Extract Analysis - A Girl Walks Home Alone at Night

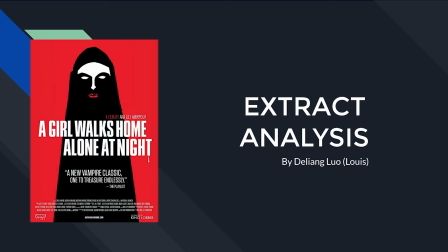0:00 Hi, this is Louis, and the extract I'm going to analyze today is from the film A Girl Walks Home Alone at Night.
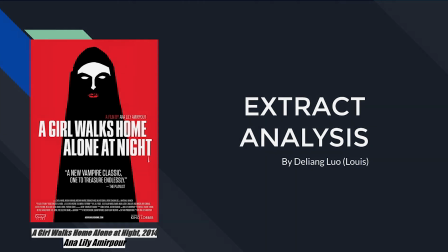0:08 It was written and directed by Anna Lily Amirpour, and it was labeled as a black and white horror film.
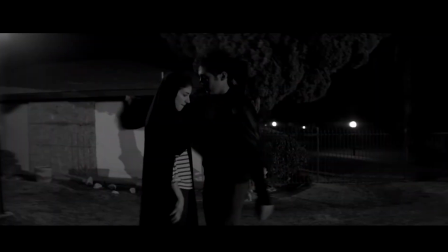0:15 The interesting thing is, except the horror film,
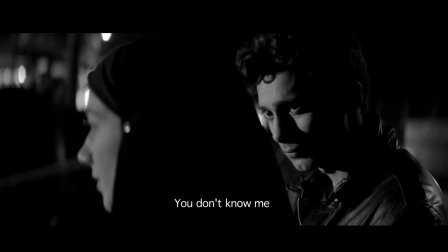0:18 it's also contain a multi-genre such as thriller, romance, and even spaghetti western.
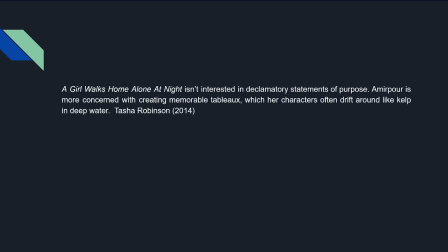0:26 As Tasha Robinson said, A Girl Walks Home Alone at Night is an interesting and declamatory statement of purpose. Amirpour is more concerned with creating memorable dabbler, which her character often drifted around like kelp in deep water.
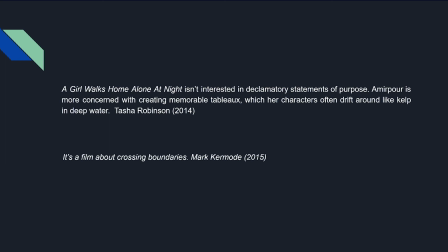0:40 Mark Kermode also said it's a film about crossing boundaries, so accept all the genres crossing together.
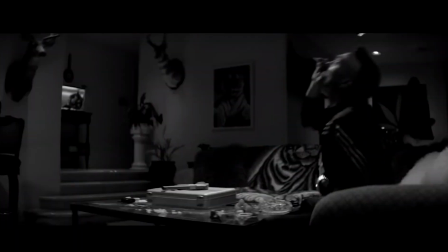0:47 Although there's part like characters' characteristics, the modern and old-fashioned mixed up together,
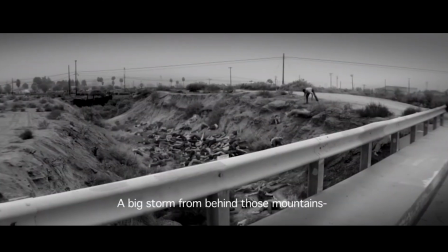0:55 and also about the culture and the religion.
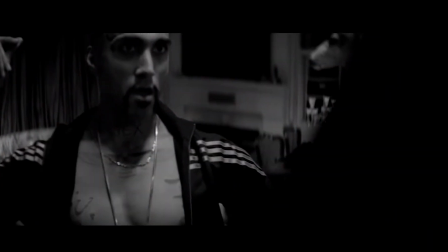1:00 They also crossing boundaries together and to mix and create this film.
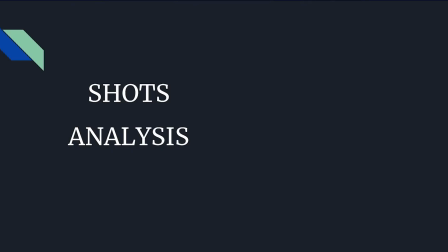1:05 And now I'm going to analyze some interesting shots inside this extract.
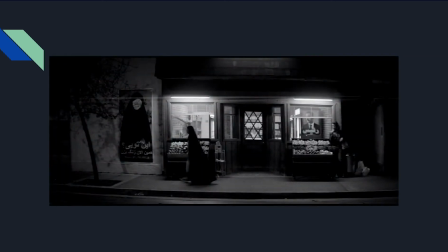1:10 The first one I'm going to analyze is actually the first shot in this extract.
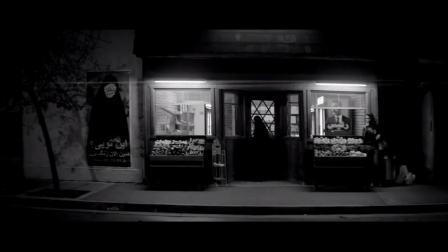1:16 It's a wide shot of the girl walking out of the store. And it's quite interesting about this missing scene. On the left side of the frame, there's a post just as similar as the post of the film, and the girl walking out of the store and across it.
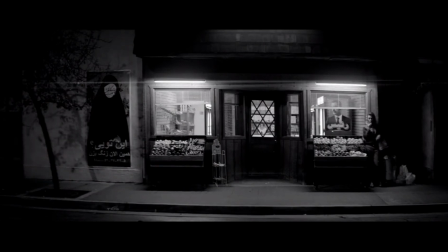1:32 On the right side, there's a woman with cigarette looking directly to the girl. The interesting part is inside the store, there's a post of a man, just like the woman with cigarettes.
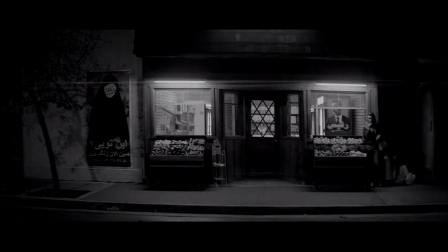1:44 He is also looking directly to the girl. I think Amirpour here is using this unique style of mise
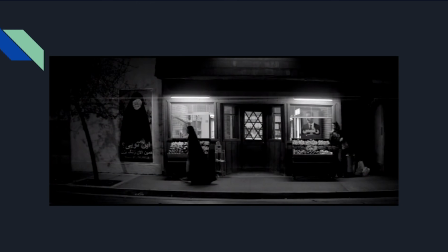1:52 en scene to help us pay our attention and concentrate on the girl. She might be the victim or a very important character.
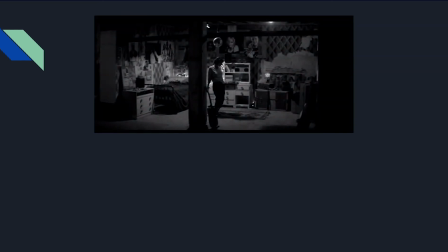2:02 After two stable shots, it jumped to a very unstable and shaking
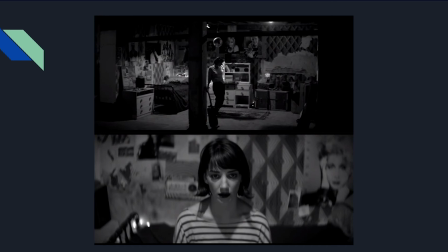2:08 handheld indoor shots where the girl starts to dance inside the room with the music on.
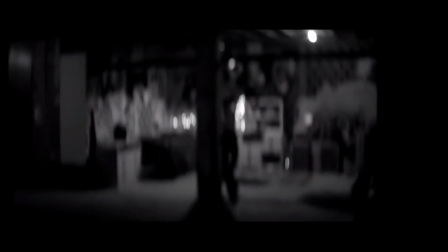2:14 And here's the first music inside this extract.
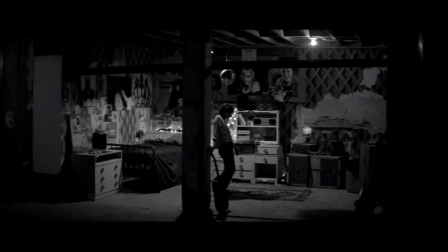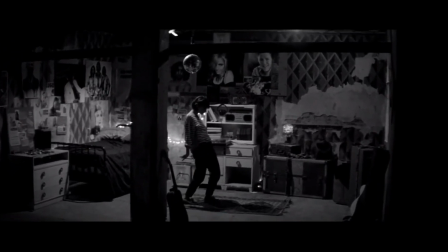2:24 This 80s pop music actually gives us audience a feeling of watching a music video.
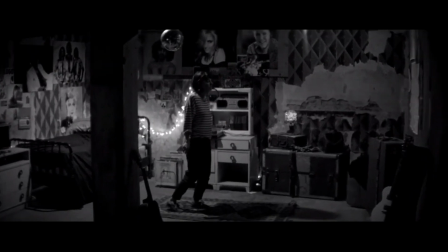2:30 With all the posters and decoration in the room,
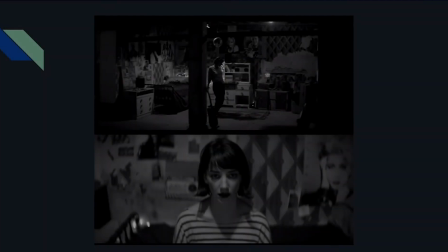2:33 it actually gives us more information about the girl and the characteristic rather than a victim or the attacker.
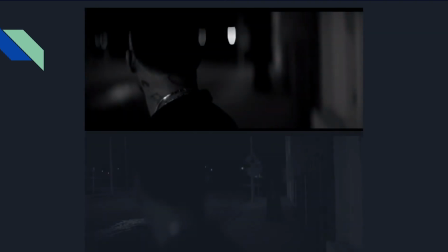2:41 The next thing I want to talk about is actually a technique that Amirpour seems to use a lot in the film,
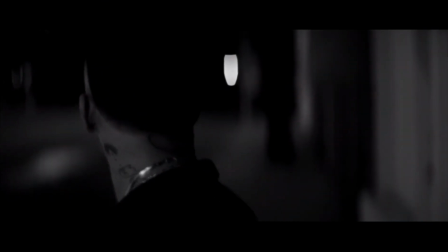2:48 and it actually gives us the feeling of the spaghetti western. A focus pulling between different characters.
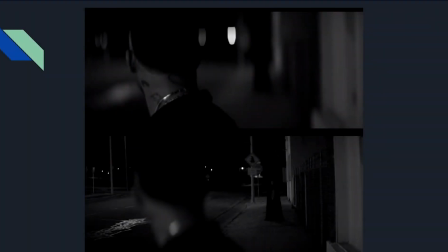2:57 It just looks like there's two cowboys about to meet each other, and it gives us this feeling of unknown and unstable between the two characters. In the film, Amirpour also used techniques like the close-up to the characters
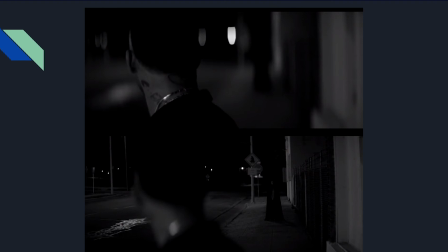3:13 or extreme close-up to the props to create this spaghetti western feeling, and it's such a good job to increase the intense of the film.
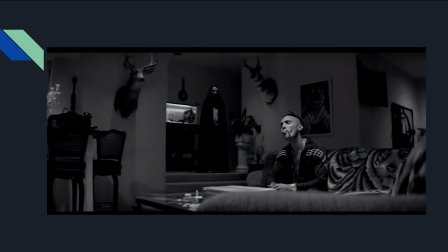3:22 When they all get into the thug's home, there is a very interesting frame that I like the most in this extract. You can see in the upper half of the frame, you can see the girl, the fish tank, and the body of the deer.
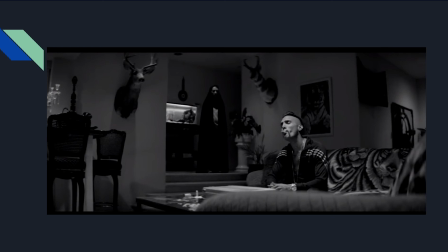3:37 And in the lower half, you can see the thug smoking, counting money, with the tiger blanket, the tiger poster on the wall.
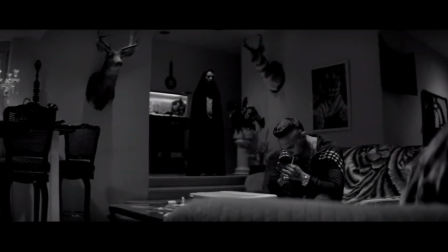3:46 It gives us a lot of information about the situation between two characters.
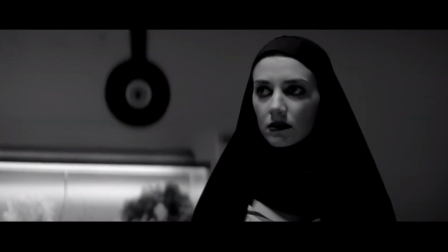3:51 So the thug thinks the girl as the deer and he as the tiger,
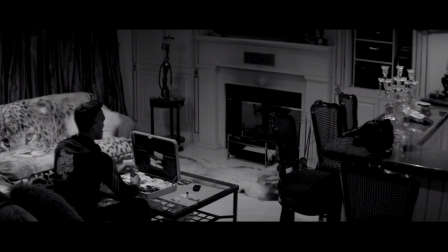3:56 but for the position, the girl is actually on the upper head and investigate the whole situation.
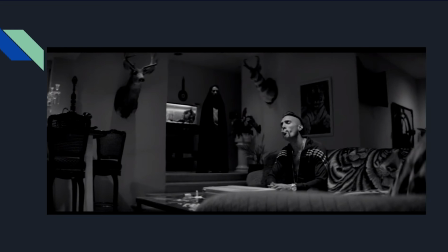4:03 We can still use this screenshot as an example of lights.
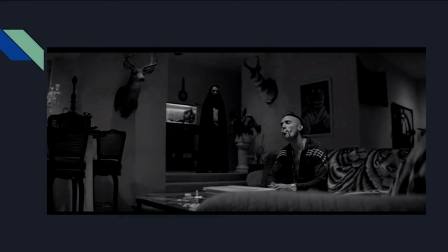4:07 For the girl, the lights are shined directly from the upper head and makes a lot of shadow on
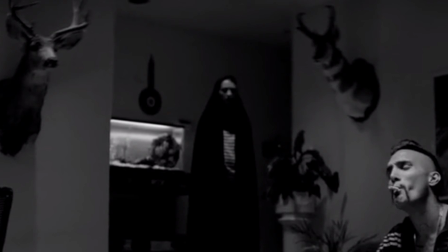4:13 the lower parts of the face and to create this very, very scary look.
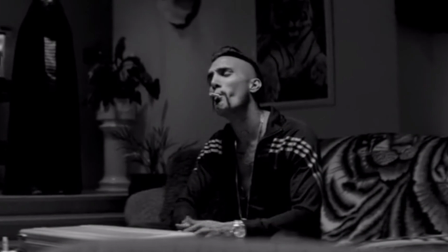4:19 And for the thug, the lights are directly on his face. Everything detailed just exposed to the air.
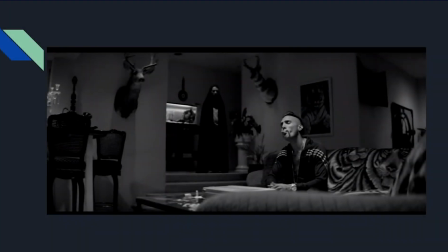4:28 It's just like he's like a rabbit just standing out in the field. And we have the second music in this extract.
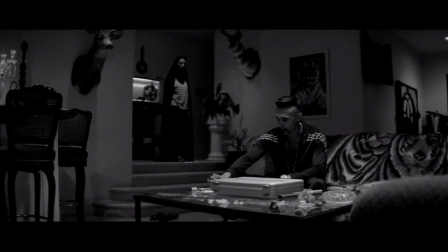4:40 Unlike the first one, this music have more beats and it's kind of represent the personality of the thug, such a shallow character. And here is a screenshot of the frame after the girl bite the thug's finger.
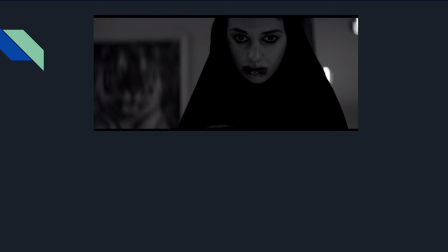4:57 And we can have a look at when they just met.
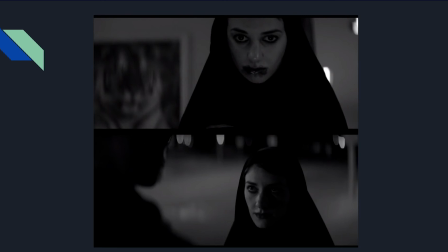5:01 The camera angle of when they just met is from up to down, and it actually shows us the innocence of the girl. And after the bite, the camera angle is from down to up, with the blood on the mouse and the tiger poster on the left side of the frame.
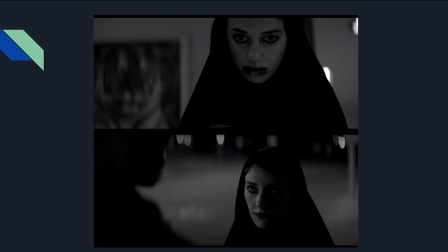5:19 It actually gives us a feeling that the girl seems to be the victim at first, but finally she is actually the attacker in the scene.
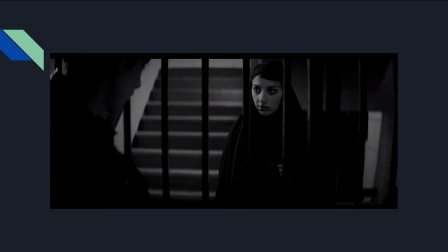5:28 And we can also have a look at the last part of this extract when the girl met Arash the first time.
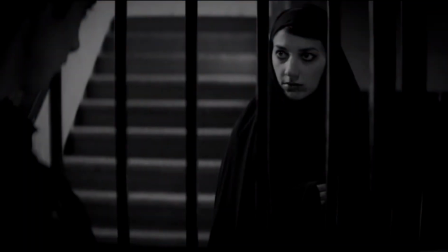5:35 The angle of them are both in the same line,
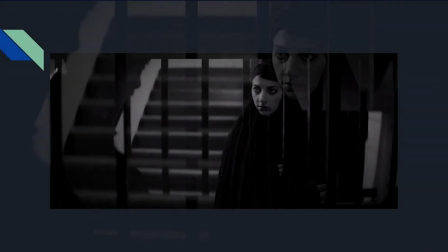5:38 so it's actually describe the situation that they are in the same position or in the same state.
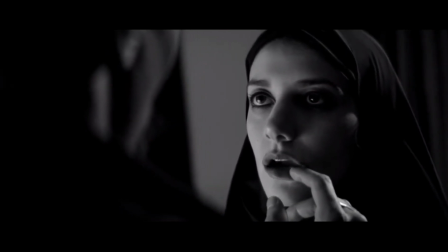5:45 Another interesting part is the position changing is right after the girl show her tooth out,
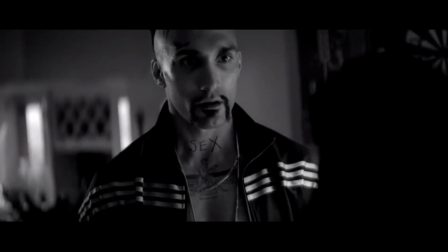5:53 and it's just at the same time the music stop,
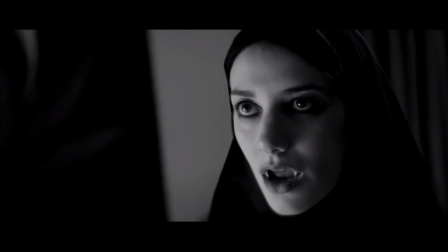5:56 and it helps to create this super intense killing scene.
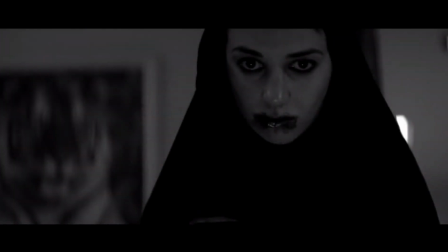6:02 And this is actually the first time the girl show up as the vampire and the first killing scene in the movie.
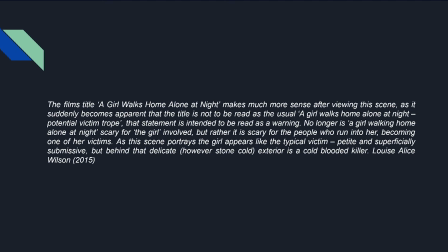6:11 Louis Alice Welton said, for the title, A Girl Walks Home Alone at Night, no longer is the girl walks home alone at night scared for the girl, but rather is scared for people who run into her. And as the beginning of the scene, the girl appears like the typical victim,
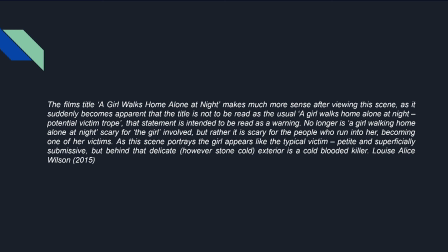6:31 and however, she is actually the cold-blooded killer. And there's nothing like the girl that dancing in the 80s music.
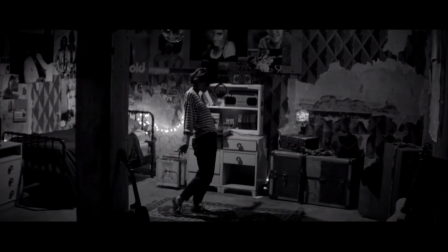6:43 Emma seems to create a character that might mimic old men's
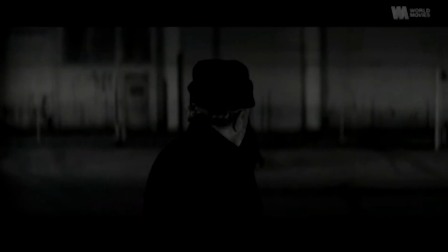6:48 and sometimes skating in the streets, but also as a killer.
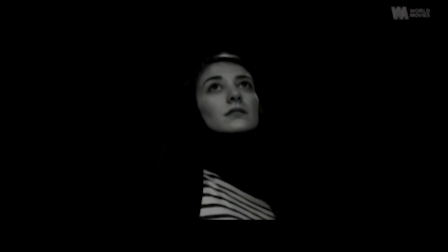6:53 It's like the old-fashioned vampire just hit by a teenager,
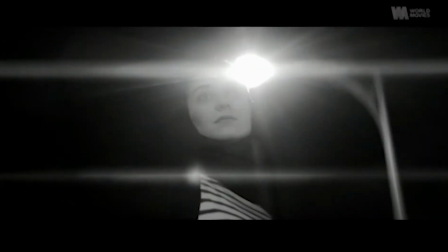6:58 and as a result, it creates this character, the girl.
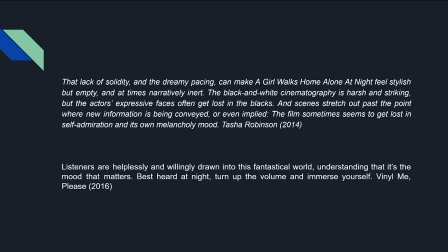7:04 Tasha Robinson also said the film is a lack of solidity and the dreamy pathing, and said it felt stylish but empty, and it leaves a lot of space and rooms to let the characters to show themselves with no actual
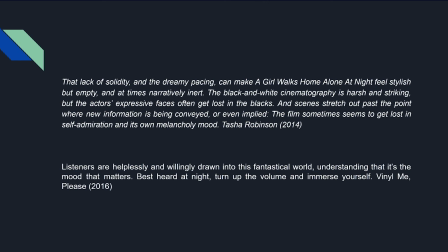7:24 content or plot going on. And for this, we can go back to the music parts. The music in the film actually helped the director to create this feeling of empty.
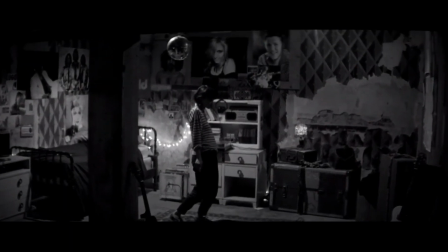7:40 Such as this extract, there is really any dialogue in the scene,
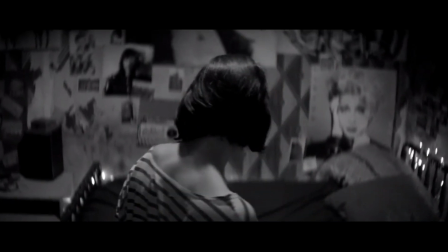7:47 and it leaves a lot of gap or silence between each plot and action,
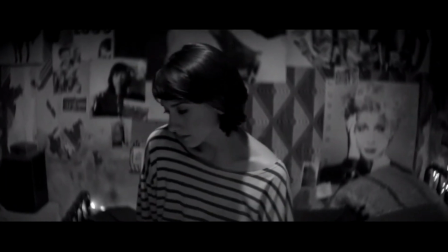7:54 like such as the part when the girl is
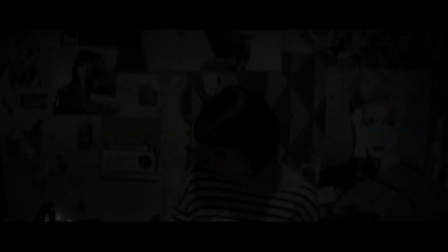7:58 dancing and doing makeup in her apartment, or the beginning when they are in the thug's home.
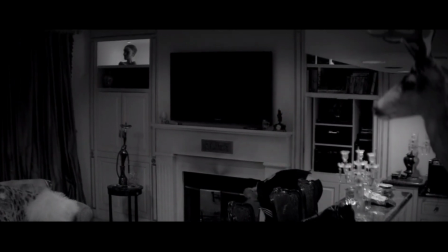8:06 And to fill in these gaps in silence, the director decided to use music.